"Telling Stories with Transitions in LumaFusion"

Unless our videos are comprised of one continuous shot, we as editors use transitions to connect multiple shots together to form our completed video.
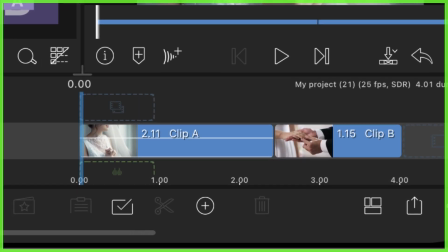(0:14)
Transitions are effectively animations that can be used at the beginning or end of a clip,
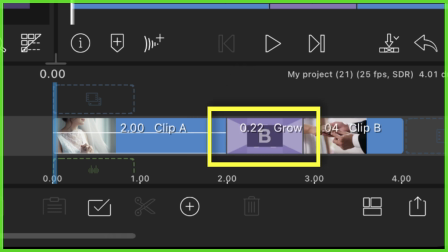(0:19)
or even in between two consecutive clips on your LumaFusion timeline. By default we join two shots together with a basic cut transition, where our shots play one after the other.
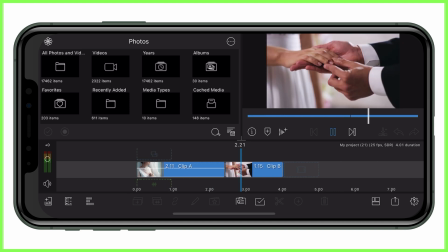(0:30)
But if we want to spice things up a little, we can add artistic transitions to our clip.
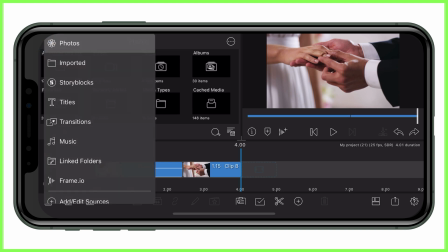(0:35)
We do this in LumaFusion in one of two ways.
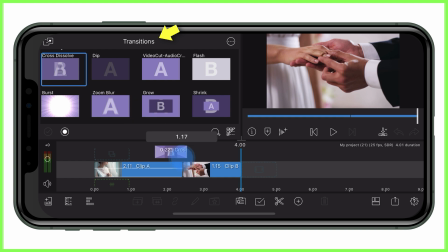(0:38)
Firstly, by dragging our chosen transition onto our clips from the media library and choosing their position and length.
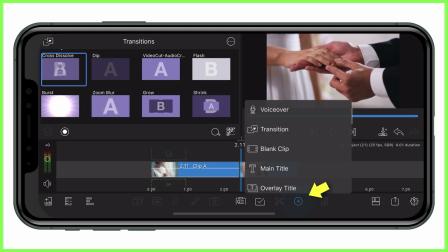(0:45)
Or alternatively, by tapping the add clip icon and transition option at the bottom of our screen,
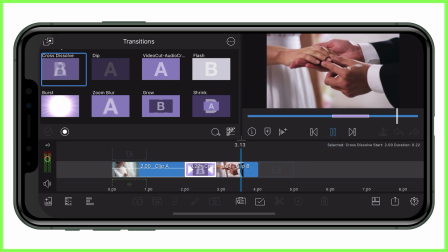(0:50)
where a default cross dissolve will be inserted with its position and length determined by the initial position of the playhead on our timeline. But although transitions are a fun way to add movement to our video they are so much more than just a way to animate our shots.
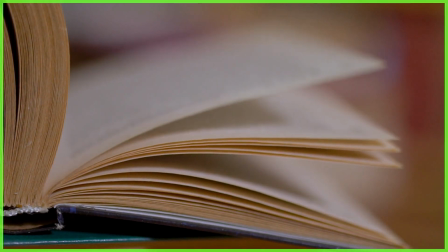(1:05)
As video editors we can use them cleverly to help us tell a story perhaps signifying a shift in a film storyline,
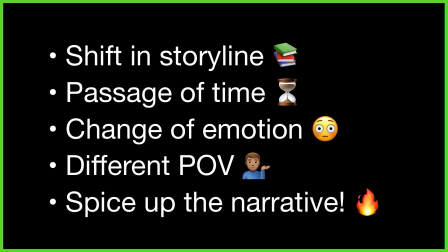(1:13)
the passage of time, a change of emotion, switch to another point of view or even just spice up the narrative. So to use transitions effectively rather than just picking them at random it's useful to think about how you can use them to move your story forward, guiding your viewer from scene to scene.
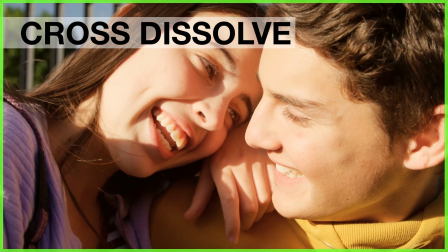(1:31)
A cross dissolve gently fades two scenes into each other, used at the end of one clip and the beginning of the next.
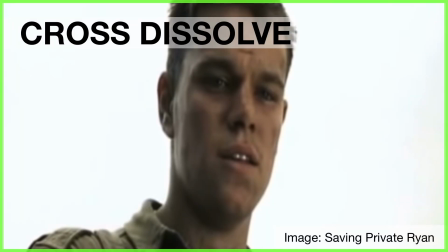(1:38)
This blends the content together for the length of the transition and is often used in film and television programs to indicate a change in scene and time.
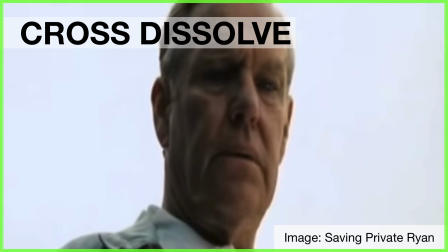(1:47)
Longer cross dissolves tend to symbolize a lot of time has passed between the scenes, whereas a quick cross dissolve conveys energy and speed.
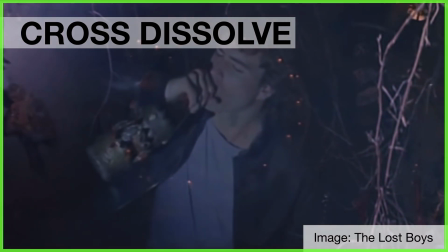(1:56)
They They can also be a great way to show what a character is thinking or feeling, as a cross-dissolve provides a certain dream-like quality,
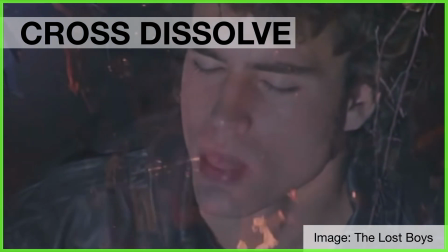(2:03)
so if used carefully, we as the audience can take a peek at what's inside their head.
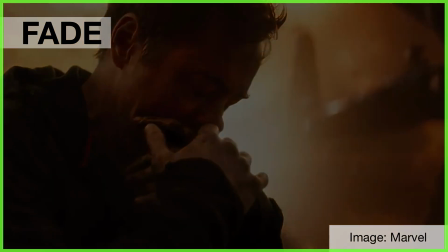(2:07)
A fade is used to gradually turn a scene into a single colour, usually black or white.
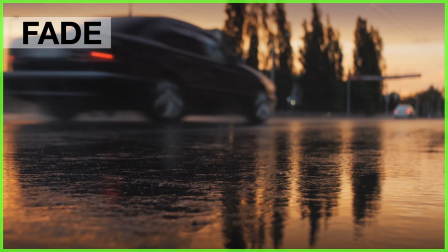(2:13)
Fade-ins occur at the beginning of a film or scene, while fade-outs are at the end.
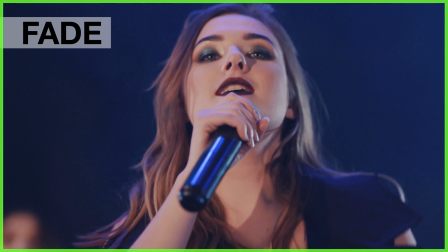(2:19)
Fade-into-black usually symbolises the end of a scene or storyline,
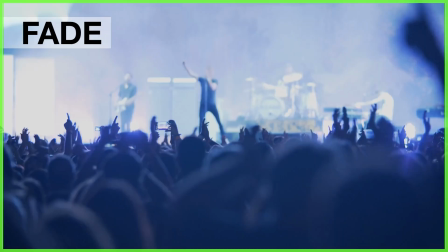(2:24)
or it can also be used to add drama in between clips especially when partnered with dramatic music.
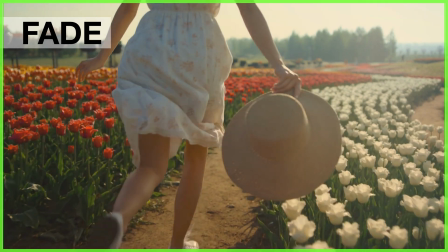(2:30)
Fading to white on the other hand gives a lighter feel to the footage and can help storytellers
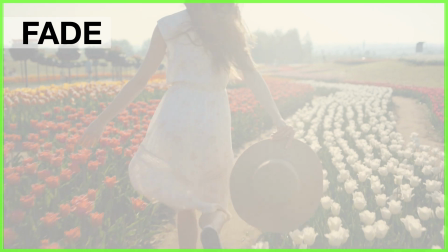(2:34)
evoke a sense of hope or joy or even portray a happy memory or dream.
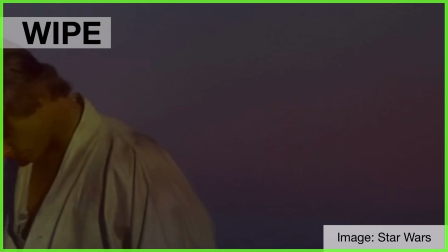(2:39)
Adding a wipe transition to your clips will reveal your shots from one side of the screen to the other.
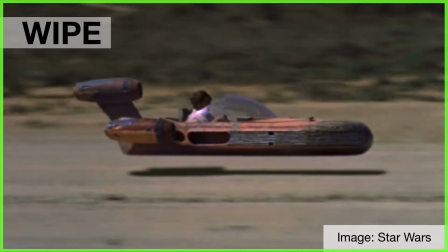(2:45)
Placing the transition in between two shots will replace the first shot with the previous scene like this.
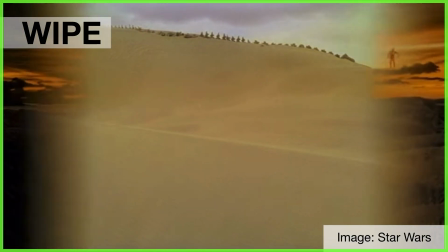(2:52)
Wipes come in all directions from classic styles to spins, and are often used to change a story's location.
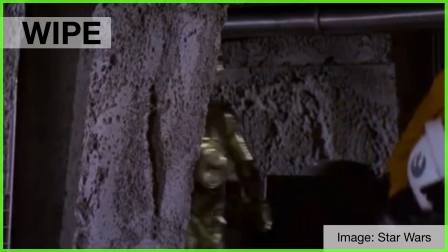(2:58)
But when used carefully, can also show situations that are unresolved,
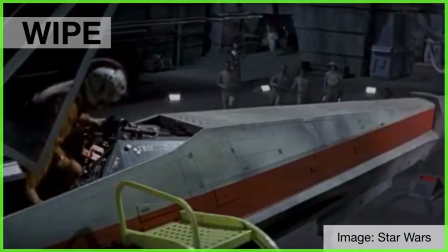(3:02)
almost as if you're transitioning to another storyline and telling the audience that you'll come back to that storyline later.
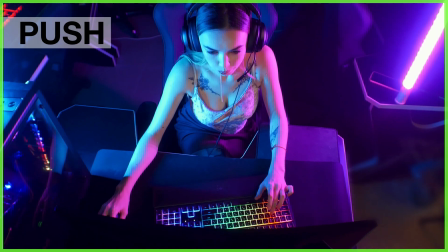(3:08)
We can also use the push transition to create a similar effect. This transition literally pushes one clip out of the way to make space for another,
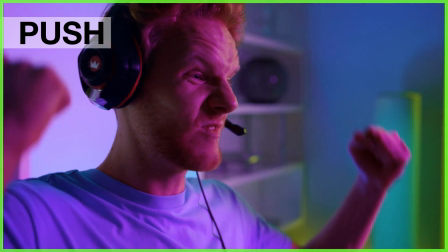(3:17)
often creating a playful, comical effect for your video. Now of course there are many different ways to employ these techniques and there are no hard and fast rules but if you can get into the mindset of
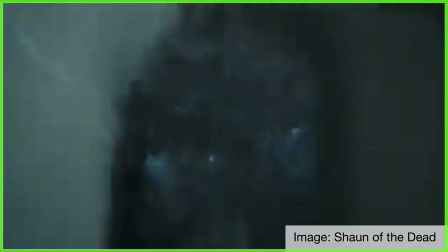(3:28)
using transitions mindfully you'll help to evoke emotion in your video projects and keep your audiences hooked.
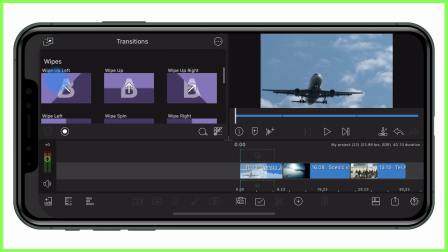(3:35)
There are lots of transitions to play and experiment with here so make sure you explore all of them.
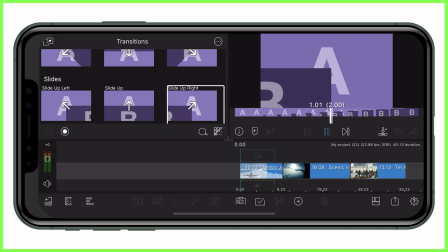(3:40)
You can preview them first by tapping each one in the media library and watching in the preview box how clip A moves into clip B but the best way,
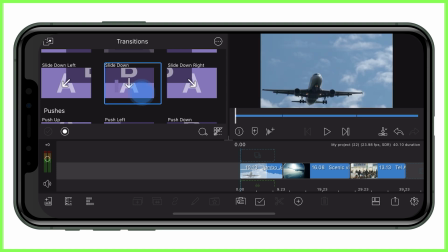(3:48)
in my opinion, is to see what they look like with the content you're actually editing. You've always got the undo icon or the rubbish bin to delete if you don't like it.
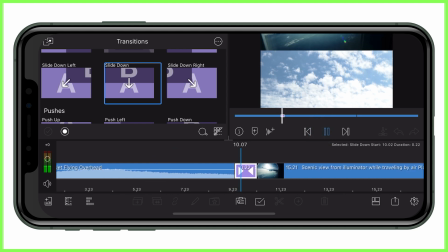(3:56)
After all, you might just surprise yourself and find a creative style that really suits your project and the story you're trying to tell. So with that in mind, here are a few tips for using transitions more effectively. Number one, use transitions sparingly so they maintain their novelty.